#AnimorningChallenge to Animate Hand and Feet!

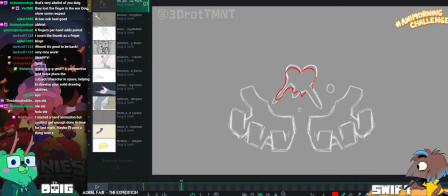[29:25]
I just punched the microphone. How could you punch the microphone? Easily. I'm reaching for my drink and it was on the path.
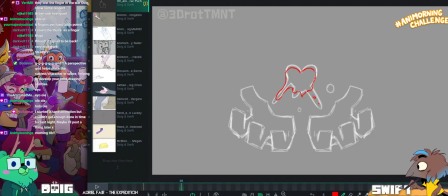[29:31]
A little bit more asymmetry. And a little bit more push and pull to it. So it actually distorts the shape. I think that'll go a long way to making it feel more convincing.
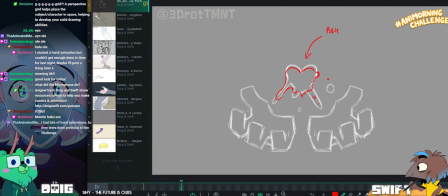[29:45]
So remember that you want to keep the same amount of volume when you are distorting something like this.
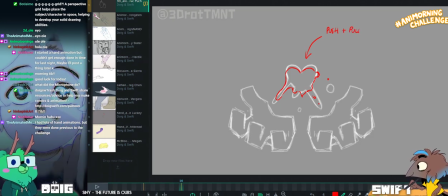[29:54]
Push and pull. Heart. Don't be afraid to change volume.
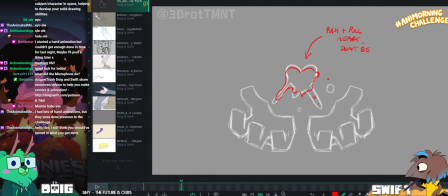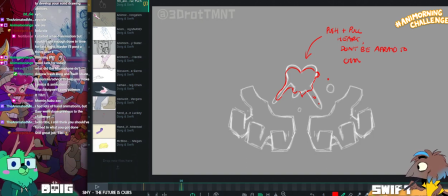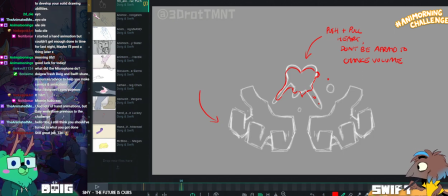[30:15]
Feel free to post it later on Twitter or Tib if you'd like. Just tag it.
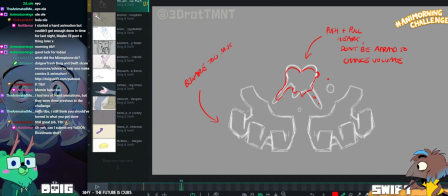[30:23]
Beware too much twinning in the posing. No, you can't submit old work.
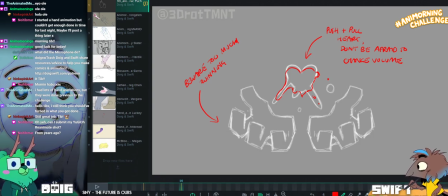[30:32]
Yeah. The whole point is that you take up the challenge and you do it, like, you try and do it in the time limit and everything.
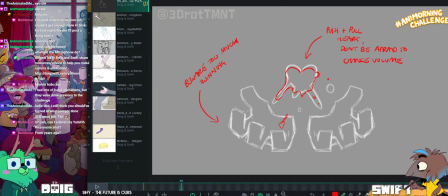[30:45]
It's like a call to action. So if the action was done 2 years ago for a different project, it doesn't have quite the same ring.
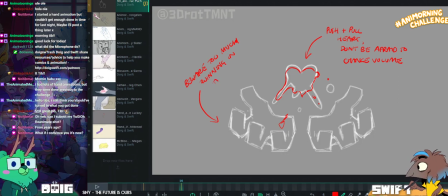[30:55]
In the posing.
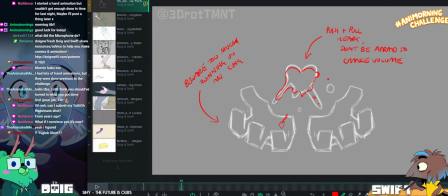[31:03]
That looks like I've written bosing. Let me just fix that. In the bosing.
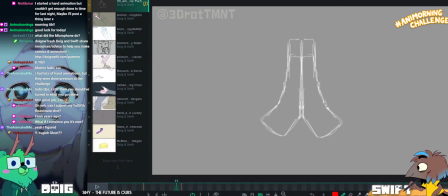[31:08]
Yeah. Pose to pose. Like, think about how as the hands unfold, you could have, you know, the fingers unfold at different rates, even.
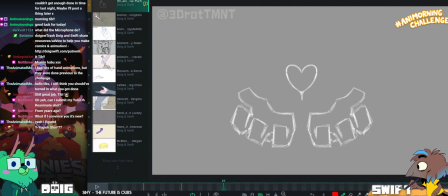[31:20]
We got a nice fingers at different rates on a habo coming up. Oh yeah? Yeah.
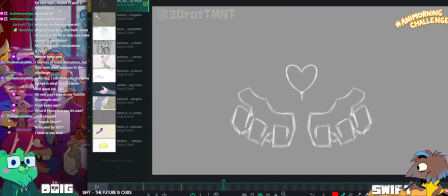[31:30]
I'm just using my hand, sorry. I'm like staring at my hand and using it.
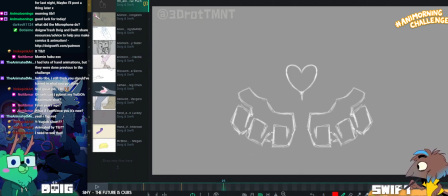[31:39]
Yeah. Anyway, let me... Now that I've stared at my hand for 2 minutes and just looked at it moving.
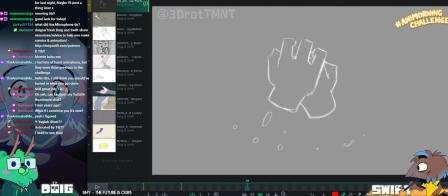[31:44]
Everybody look at your hands. Everybody look at your hands.
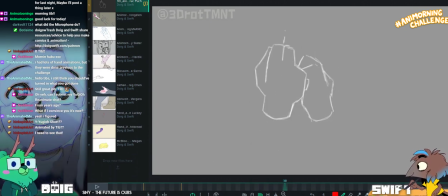[31:52]
So is the overlap's nice again, beware of twinning.
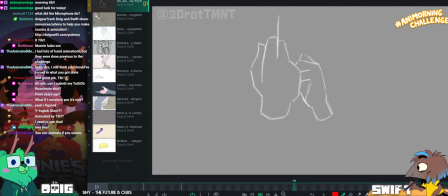[31:59]
And then we have, I really like the timing, by the way. The snappy timing on this is really nice feeling.
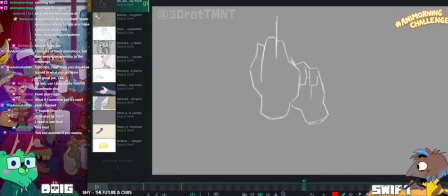[32:05]
Like, you have a nice variety of eases and pops going on that I like.
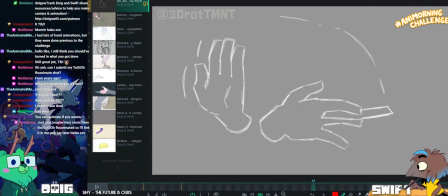[32:11]
It might be nice to start to get a bit of rotation in this card, if a card indeed this is. Because you could start it rotating here, which might be nice.
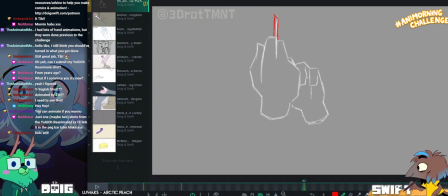[32:25]
Because one thing that I think I'm not seeing a lot of
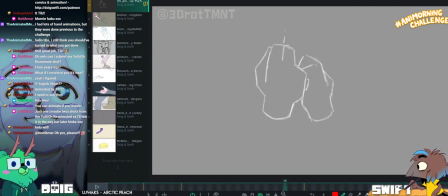[32:31]
in this animation at the minute is hand rotation. Oh, look, there we are in the back.
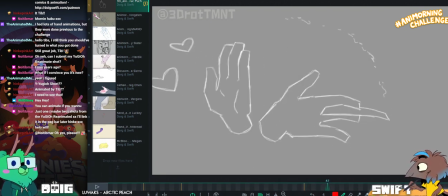[32:37]
Nice. Yeah, I think you could work a little bit more with sort of hand rotation and less hands kind of moving flat to the screen.
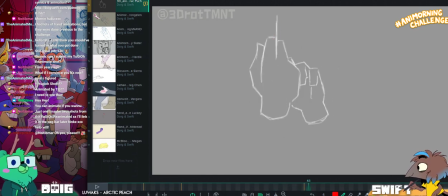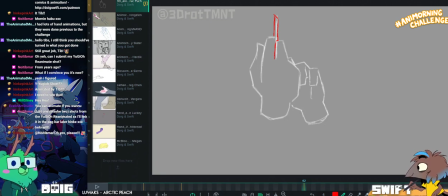[32:51]
If you were to give this like a little bit of subtle rotation, I think that would go a long way to making the hands feel more 3D.
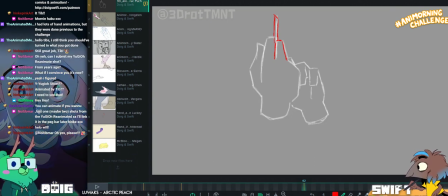[32:59]
By which, of course, I mean three-dimensional, not as in you would make your 2D drawings feel as if they were 3D animated instead, but that you would break convincing dimension
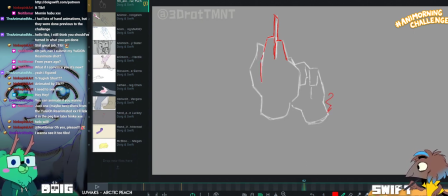[33:12]
within your 2D drawings.
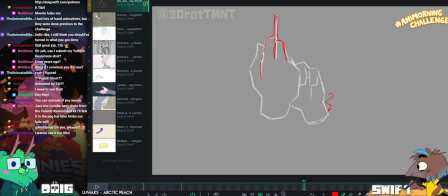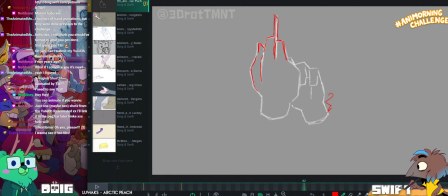So, India, do you have any handy drawing tips?